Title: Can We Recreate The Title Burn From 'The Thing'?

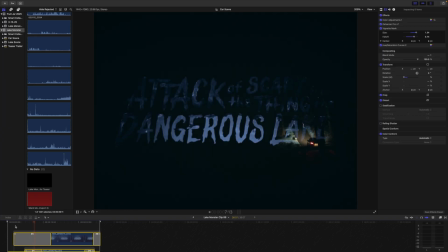[12:26]
And on the other clip, the one that's mainly just the words, I used what's called a luminance keyer, which basically does the same thing.
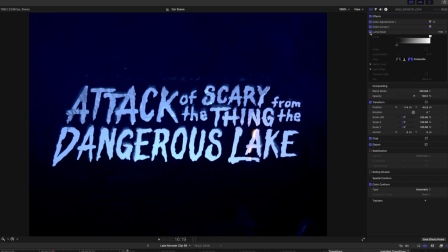[12:31]
It just makes the darker parts of the image disappear. But the nice thing about a luminance keyer is that you can control the threshold, kind of like the threshold effect from earlier in the video.
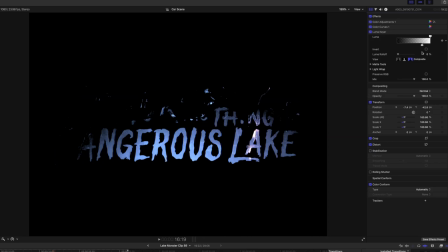[12:39]
You can control the threshold at which everything falls off into transparency, right?
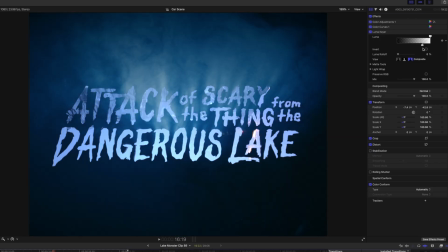[12:44]
So rather than it just gradually falling off, like with the screen blend mode, you have more control and you can be more specific about exactly which point the darkness is dark enough that it becomes transparent.
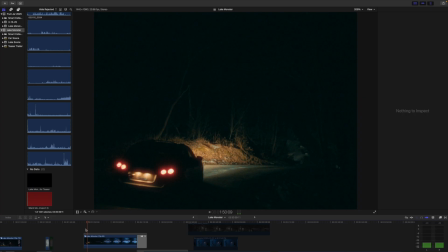[12:54]
Does that make sense? And then on top of the whole thing, I slapped a film emulation on there. My favorite trick in my toolbox.
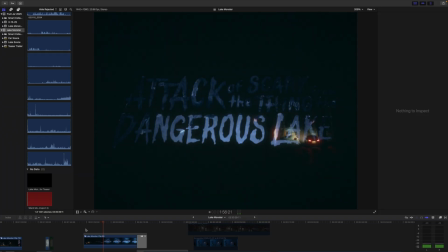[13:00]
About a year ago, I was able to finally purchase this wonderful film emulation plugin called Dehancer.
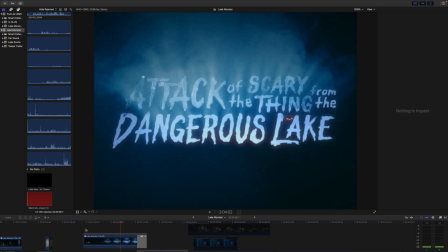[13:07]
It's about the best thing on the market. But after dialing everything in and taking some creative liberties, I was able to get it looking just the right amount of grainy.
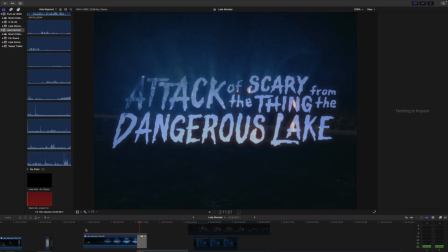[13:14]
Just grainy and fuzzy, like it was just shot on a crappy 16mm camera, or, you can see it jittering around there a little bit.
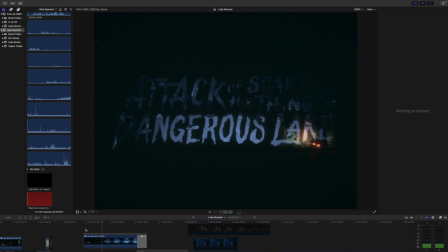[13:22]
You can see the color kind of shifting.
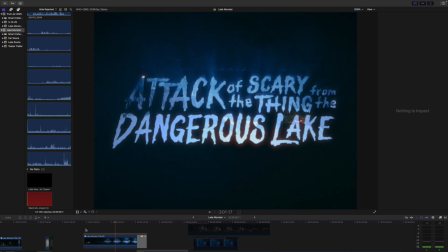[13:25]
All the lovely, unstable, crappy beauty of old film, the way it would have been shot in the 80s.
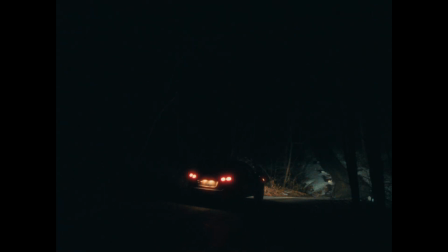[13:33]
And in the end, this is what it turned out looking like. I think we captured the spirit of the original title from The Thing.
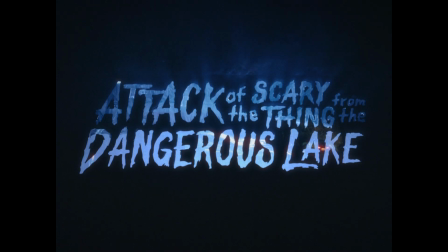[13:40]
I think it has its own style, it has its own flair to it, but no doubt a little wink and a nod to one of the classics, one of our favorite movies here at the Fruit Jar.
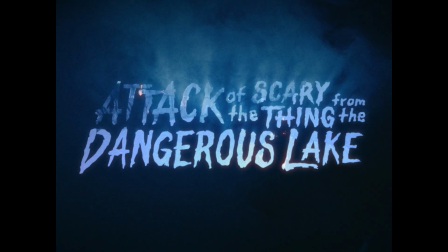[13:48]
I really love how practical and imperfect it looks. There is just no way to make something look like that in a computer.
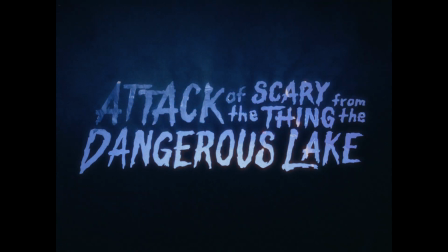[13:55]
You have to go out there and do it for real. And I really think that comes across on screen when you watch it. So.
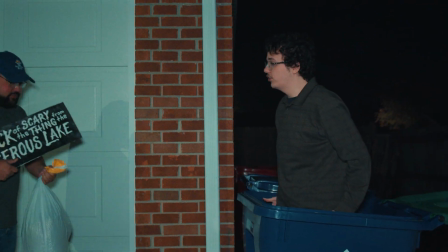[14:07]
Daniel, what are you doing? Christ! What are you doing? Just recycling. What is it? Why do you have that?
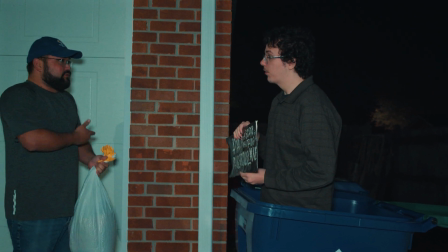[14:13]
Were you going to throw this away? Yeah, we were done with it. I mean, No, we're not done with it. Because we're giving it away! Listen, for one lucky Fruit Jar fan, in the description of this video, there's a link. There's a link to our Discord server, Daniel. There's a link to our Discord server. And if you go to that Discord server, there's a giveaway channel where we're going to be giving this away. What is this, you ask? This is a 1-of-1 piece of Fruit Jar memorabilia, Attack of the Scary Thing from the Dangerous Lake title sequence that we use. This is screen used title sequence. There's a piece of artwork on the back. I know you're salivating at the mouth because you want this so badly. Listen, if you want to win this, let's recap real quick, okay, Daniel? Let's recap. In the link in the description of this video, there's a link to our Discord server. In that Discord server, there's a giveaway channel, and if you go to that channel, you can have a chance to win this. Okay? Are you gonna enter? I sure hope so, because this would be really cool to have. If I would want this. I want this right now, but I can't because I'm giving it away.
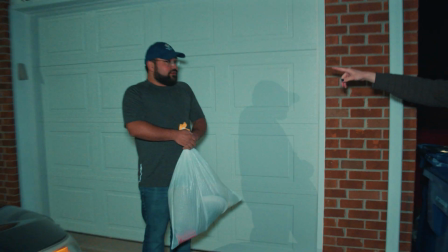[15:09]
Are you? You can't enter. It's okay. I don't want it.
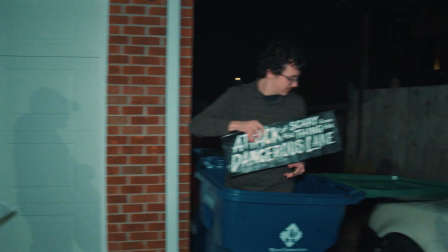[15:14]
We can Yeah. give it away. Okay.
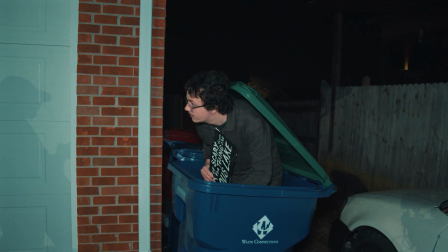[15:21]
Bye, Daniel. Bye, Reese. Thank you so much for hanging out, for watching, for coming along this journey. I hope you were inspired. Go out and do something like this yourself. It's a lot of fun. The movie is coming along. It'll be on this channel very, very soon. We're just tweaking some things and getting those final post-production details finalized. So you can expect to see this guy on screen very, very soon. It's fun, it's goofy and silly, but I think you guys will like it. And if you want to hang out with us, we do live streams on this channel every Saturday night around 10
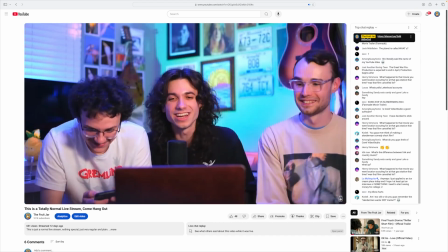[16:00]
Eastern Standard Time. So tune in and just chill with us on Saturdays.
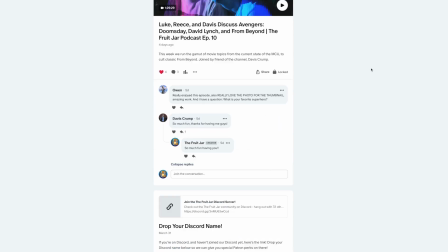[16:04]
We also have a podcast that we do every Sunday on our Patreon for only $1 a month. So get in on that. We talk about movies and making movies, and we talk about all sorts of things. So check that out. That's all I got for you. Thanks so much.